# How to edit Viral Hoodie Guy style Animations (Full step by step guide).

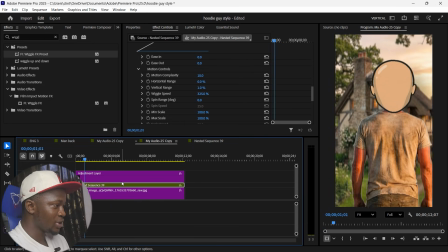(12:17)
Wiggle speed, let's crank it up to like 300, so it looks like this guy is running away from something and everything is just intensive.
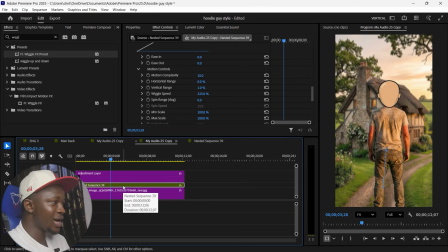(12:24)
Now when you're setting up the scene, it's obviously more than this. Sometimes you add a moving sky, sometimes you add smoke, fire, thunder. Those are basically the things that you really need in this kind of animations, but this is just to simplify it and to make it clear to you.
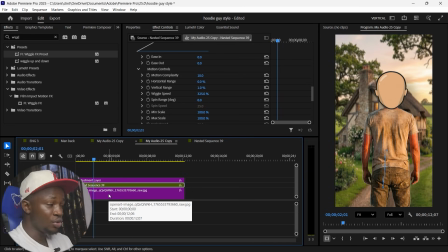(12:38)
These are basically the animation. If you want me to make the After Effects tutorial, let me know and we'll go in depth on this, but these are really the simple animations.
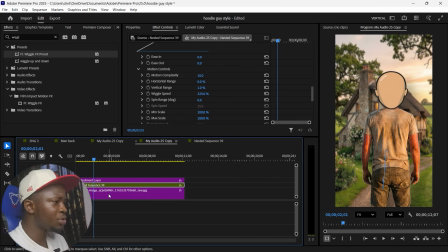(12:47)
Let me do the POV animation now.
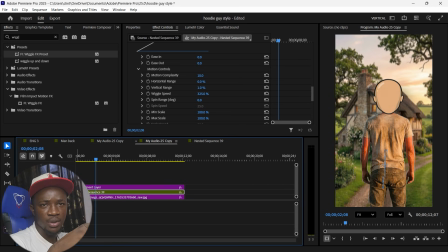(12:49)
I know that you are not going to watch this tutorial to end, which is killing my retention, but I'm going to do it anyways. I'll do it anyways. I know you are not going to watch it till end. So to do the POV animation, we are still going to use this scene now.
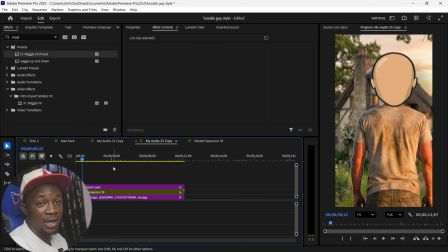(13:06)
Let's imagine there's someone behind this guy looking at the guy from his eyes. You understand what POV means? Don't make me sound stupid. Come on, man. I know you're laughing at me right now. Don't do that. So let's say we add.
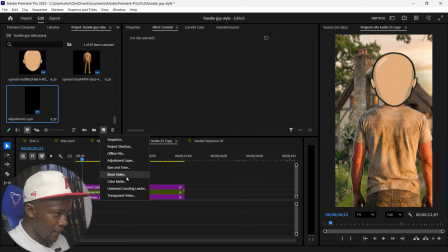(13:22)
What we'll do for this one is we'll add color matte, and we'll make sure the color matte is black.
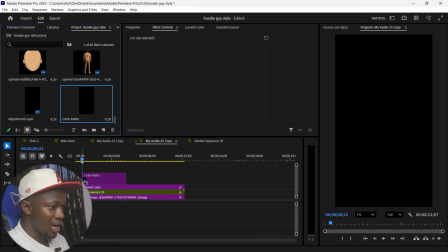(13:29)
Select black, and that's all. We'll add it here. Now everything is just black, don't worry, I know. Now go into the effects control and add an opacity mask.
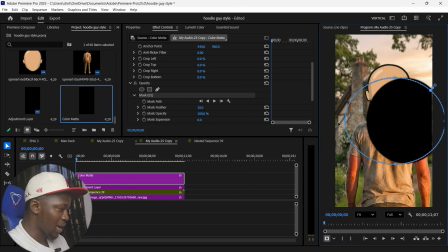(13:42)
So basically you want to make the mask look like a squinting eye, like this. Yeah, so add the mask, something like this,
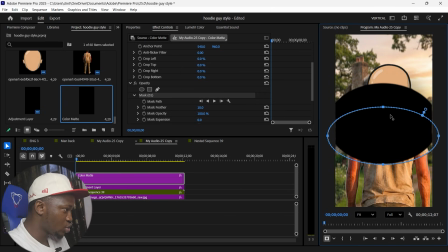(13:56)
and just squeeze it like that.
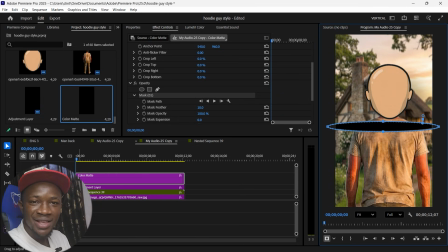(14:02)
Now before you say something like this doesn't look like, I know, shut the fuck up.
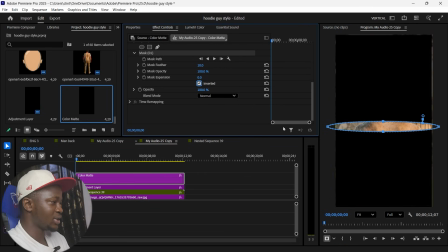(14:08)
Now you just need to click on invert. You see what I'm saying? Sometimes you just need to calm the fuck down and listen. So what you need to do now is just to feather it a little bit, because when you squint your eyes,
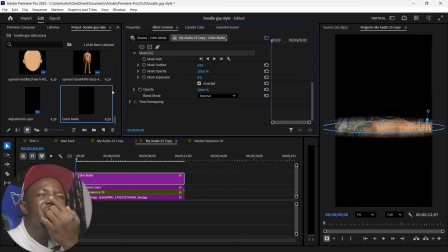(14:25)
you can obviously still see, but it's somewhat blurry. You know what I'm saying? So you just feather it a little bit by increasing the max feather and then squeezing this guy down a bit more. Then what you need to do is just to keyframe the mass expansion, so you can just expand it this way.
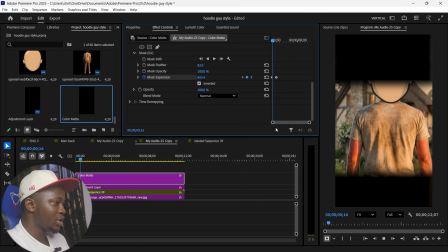(14:46)
it already looks like the guy is opening his eye. When you watch it, looks like someone is opening his eyes, but we want to make it look like he's blinking.
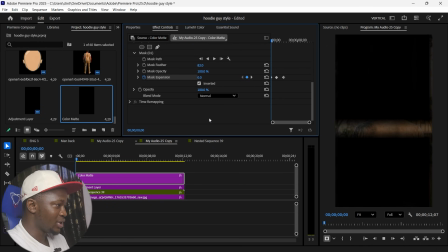(14:54)
So click on this to go back to 0, and it looks like it's blinking slowly.
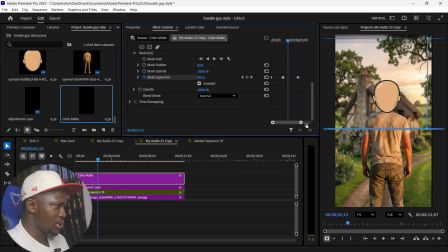(15:00)
That's too slow, so let's make it make more sense.
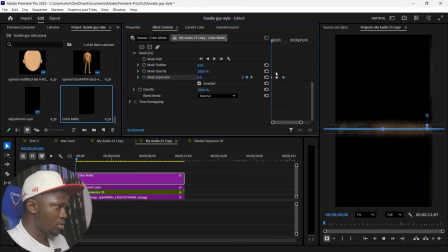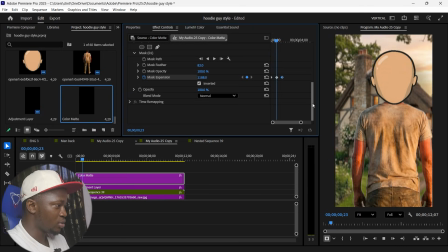(15:10)
Perfecto. So it blinks slowly, blinks, then open his eyes again.
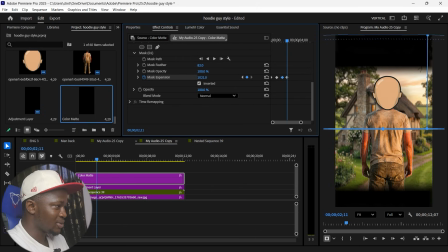(15:16)
So you just use the mask expansion, crank it up, and
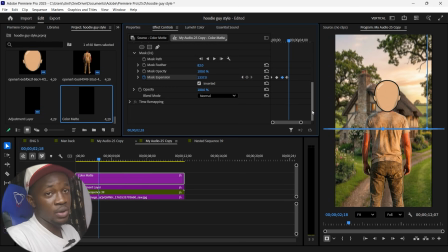(15:24)
perfecto. In this kind of animation, you don't really need easing the keyframe, but there are some things that you need to ease the keyframe so that they make sense and they look good. But this one, you really don't need to ease the keyframe. But if you want to be fancy, you can just select all the keyframe and click on easing.
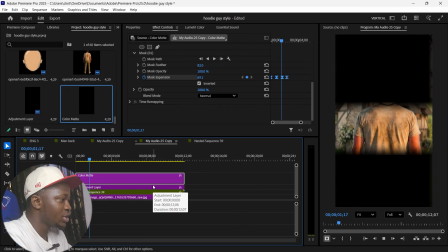(15:39)
That's all. You don't need to do much. So it looks like someone is looking at this guy running. This is already a good scene.
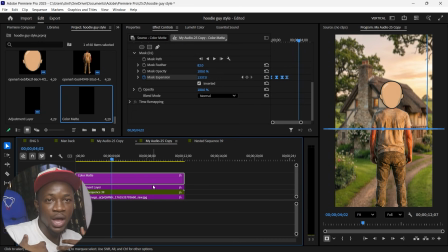(15:45)
Just looks like they are running somewhere and you are telling the story from the POV of the guy behind this guy running.
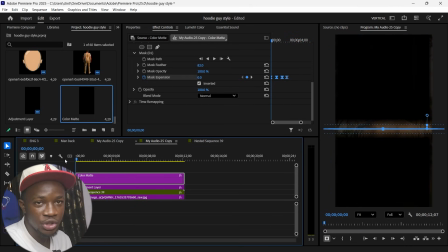(15:51)
So yeah, that's basically everything. Make sure you download the stuff below, and see you in the next video. Bye.